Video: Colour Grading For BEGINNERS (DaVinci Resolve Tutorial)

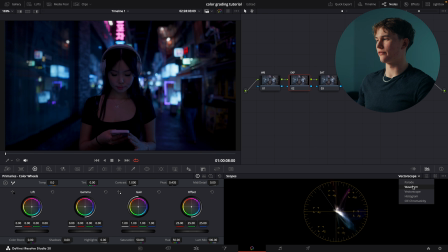744s
So for this grade, I'm gonna start with the exposure just to fix that. Gonna go into our waveform, and we're going to start by just bringing our offset up.
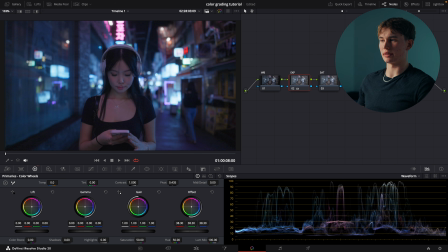753s
Bring some exposure to the image, and then I'm gonna bring our gamma down a little bit, bring up our gain, just ever so slightly, and bring the lift down just a tad. Now in this situation as well, because we have these lights that are definitely clipping,
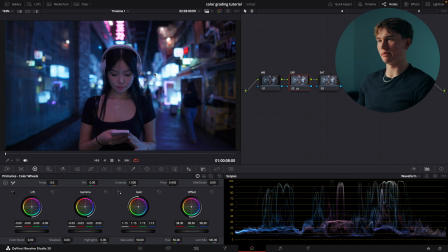771s
as we can see here, I'd actually go in and make another adjustment, which is our highlights adjustment. Now what this does is it just affects the very brightest parts of the image. So if I was to bring this down, you'll notice that we have a little bit more detail coming back here.
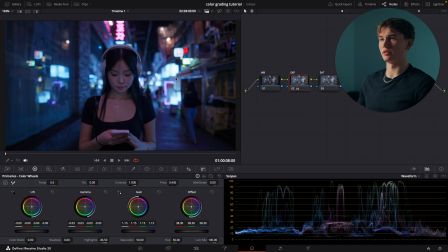785s
So if I undo that, that's before, that's after, before, after. It just brings back a little bit more detail in these lights, which I think is quite important in this image. Now you'll also notice down here that the majority of the image is falling on the lower end of the waveform. Now again, because this is a night shot, this is completely fine. Context is important.
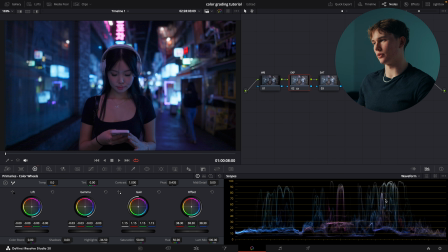802s
So if it was a daytime shot, obviously these readings would be showing much higher on the waveform, but because it is a nighttime shot, it makes sense for it to be a darker image. Now we're gonna move to the white balance. So I brought up the vector scope, and now looking at this image here, I like the look of these colors.
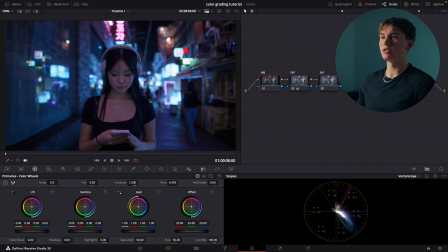817s
I think these blues and purples look great, and I think it really fits the image. If you were purely going off the vector scope, this image would look wrong down here. If we were to bring it back to the center, we'd get an image that looks more like this. There's nothing wrong with this, but I personally prefer the stronger purples and blues just because it is a neon kind of vibe.
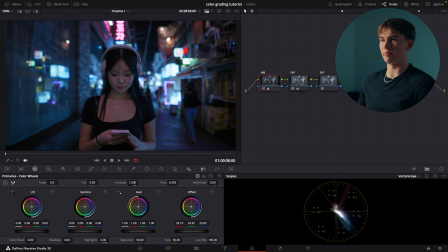835s
So I'm gonna reset that. I'm just gonna make a slight adjustment and bring in a bit more blue just to offset that purple. Again, this kind of grade is purely down to personal preference. That's before, that's after. Before, after. So I've just added in a little bit more blue and green just to balance out the image so it's not so purple.
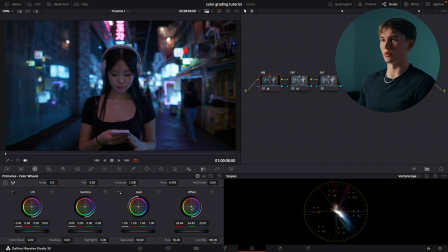855s
Probably just bring it back even a tad. Before, after. All right, moving on, we've got our saturation. Now in this image, I want these colors to pop. So I'm gonna go back to the saturation and I'm gonna crank that up to about 1.24. Before, that's after. I think it looks great being overly saturated.
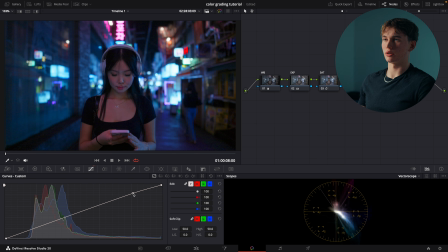874s
Moving on to the curves, I'm gonna add a little bit more contrast, pop that up a bit and bring that down.
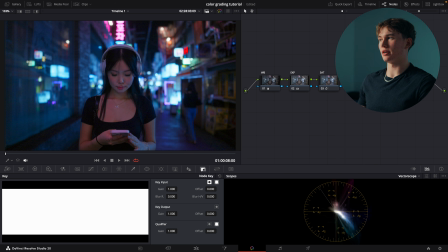883s
Honestly, for this clip here, I don't even think it needs a lot. I'm pretty happy with how it looks at the moment.
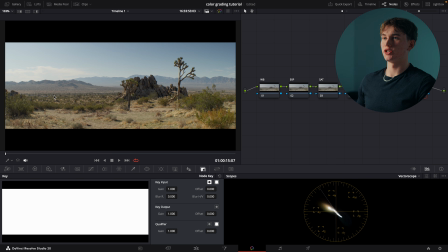888s
So we'll leave it like that. Moving on. All right, this is the next shot. This was shot on an anamorphic lens, hence why it's got that widescreen ratio. But again, we're going to start off with our white balance. We're going to have a look at our vector scope here.
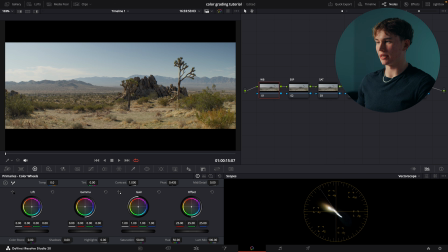901s
That's looking pretty good so far. Just play around with it. See what else we could do. I think just about there. Honestly, if we correct the white balance, it has more of a realistic look. But if we go back to what it was before, it looks a little bit more stylized. And honestly, I think I kind of like this more greeny, orangey look.
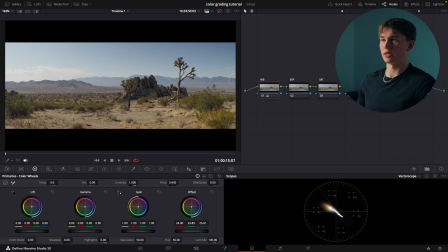920s
I might even lean into it a bit. And we'll change the white balance about there. Honestly, I'm going to leave it as it is. I think I like what it's doing so far. We'll move on to the exposure. Looking at the waveform again.
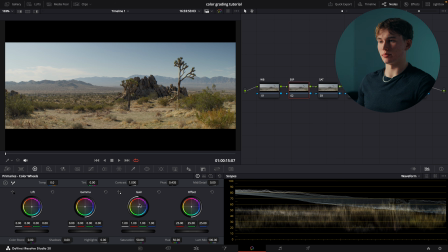935s
We've got quite a lot of room down here and up here, so let's add some contrast by first bringing down the midtone, so the gamma. Drag that down. Add in some gain. All right, that's before, after. Just a very slight adjustment, bit more contrast in the image, looking good so far. Next up, saturation.
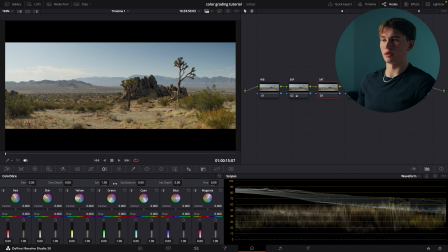955s
I think I might pump this. Could do with a lot of color. Let's add that in. Yeah, that looks great. Somewhere around there, I think looks good. All right, curves. We'll add in a bit more contrast first. Just add those highlights, shadows. Yep. And I want to play around with this in the hue.
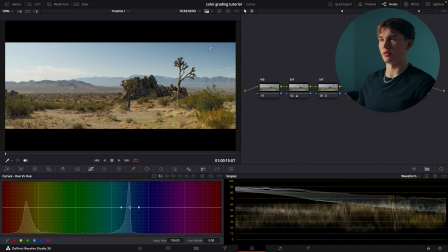974s
I want this blue to be a bit more cyan. So we're going to select that with the eyedropper tool. Just click that and you'll see our points here. Let's push that up a little bit to cyan. Yeah, that looks great. And then we might adjust some of these colors down here.